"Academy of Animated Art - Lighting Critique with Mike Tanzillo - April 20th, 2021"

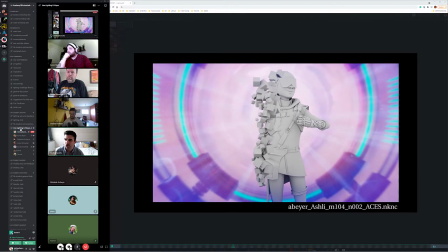0:06 Hello, everybody, and a very happy Tuesday to each and every one of you. Welcome to your daily lighting critique. We've got about 5 videos to go through. We've got a bunch of still images, so we're going to hop into it today.
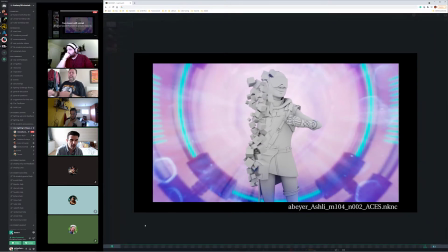0:20 All right. So first off, we have Aaron's piece here that we are checking out.
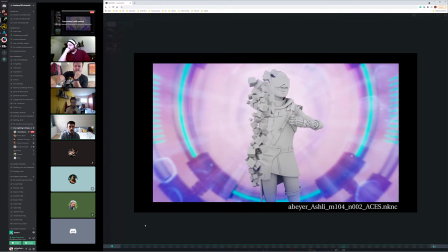0:27 This is a continuation. It's an animation of the still.
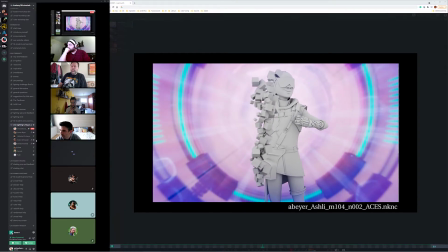0:32 I should have brought up the still. Actually, I can just do it over here. From your submission for the last lighting challenge.
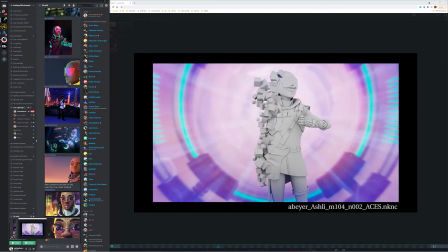0:41 Yours is in here somewhere.
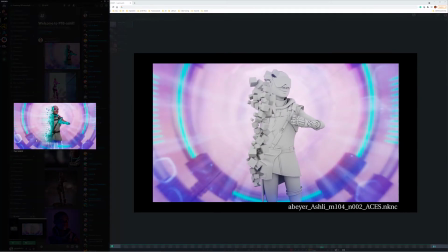0:43 Aaron, you're at the top. So you guys can see what the lighting on her looks like and what the lighting on the cubes looks like. And we're just about, like animating this background. The animation looks really cool. Is there like music that goes along with it? Because it feels like it's pulsating to a rhythm of a beat or something.
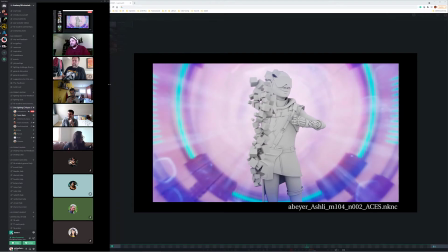1:02 No. That was such a great no. That was such a great no. Because I even was thinking last night, like, do I even have reference for this? I'm like, no, this is just something that I thought of. So, like, if it's not working, like, no, it's okay. I can do whatever. It's not problematic.
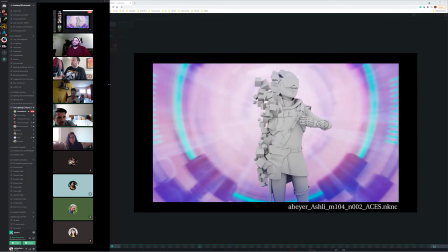1:18 It's just it just feels. It wasn't what I was expecting. Like I was expecting more. I wasn't expecting the pulsating. Okay. And it's fine. It's just I was expecting more of like a smooth rotation kind of stuff. It's just yeah.
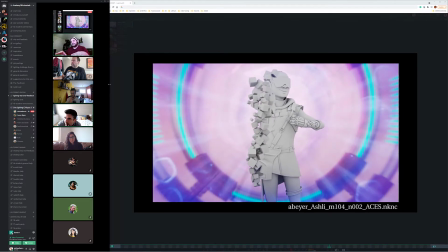1:36 So here's what this is. This is basically minimal layers, obviously, right? So it's just like, I think there's 3 layers in this whole thing. Just to show, just because I didn't want to render everything, right? I think there's like 15 layers total. So I need to basically nail my camera movement.
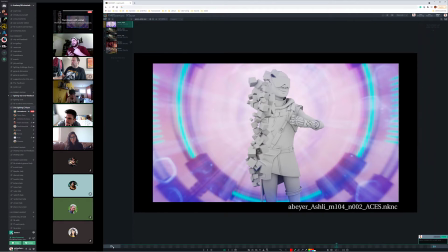1:56 I need to nail the speed of the particles, and then I can, because I mean, she's lit, right? So like, then I can just, overnight, I can start rendering her layers while I'm sleeping. Right. The pulsating thing, just like in my mind, I was kind of thinking like,
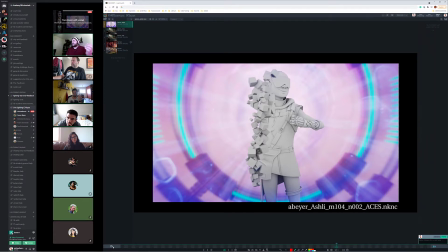2:15 when I think my original reference sheet is like, I said something like hemorrhaging light or something. And so that's kind of what, like I wanted like this pulsating distortion. So it's just an animation inside Nuke.
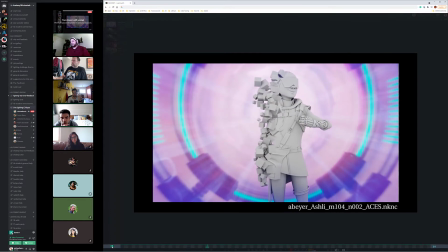2:29 I would some like lens distorts and stuff. Yeah, do a version without it, because I actually I'm realizing now, like I actually stopped this from playing because it was kind of like it was like shaking me. Like I was starting to get like nauseated with it, just like playing on loop in the background, just because like.
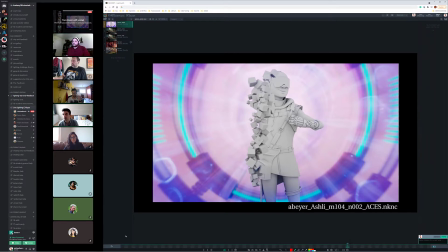2:46 So I think it'll be a totally different look, but for me in my head it was all about, because like what we're seeing to me feels very like futuristic and very like, like hyper digital.
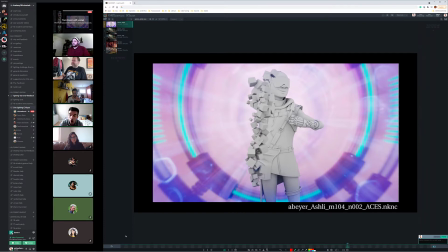3:01 I don't know if that's a term, but like very super cool. And one of the things that I think about that is like all of that stuff would be like, it's all just like a flowing, smooth motion. And so that's why I thought we were going with this. It's like all like every gear doesn't, like there's no squeaking wheels.
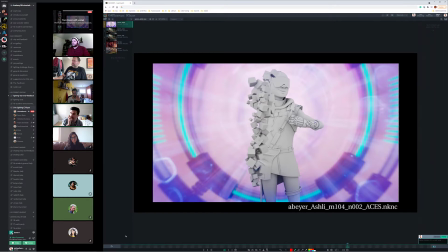3:16 There's none of that. It's all just like it's all kind of cool like that. But yeah, but that was what I was envisioning. I'll for sure do it, because like when I got done with this and I got this render kicked out, I was like, well, the pulsating kind of,
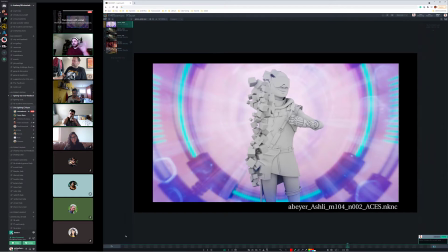3:32 it kind of eliminates the rotation motion parallax too. Yeah. Like it takes away from that. And so when I was watching the pulsating, I'm like, it starts feeling like, it starts feeling like she's rotating against a flat image, which is not what's happening.
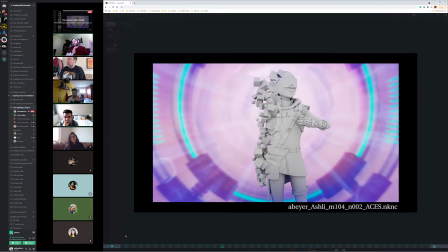3:47 Like, I see. There is a camera swoop. And so then my other option was, okay, I could go, I'm in a bad spot, because she's frame 84 as the hero pose, and it starts at frame 1.
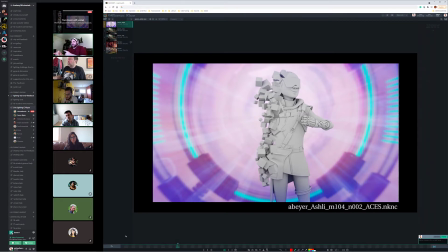4:04 I don't know if Maya and Nuke will accept negative numbers, so I don't, I'm in a spot. I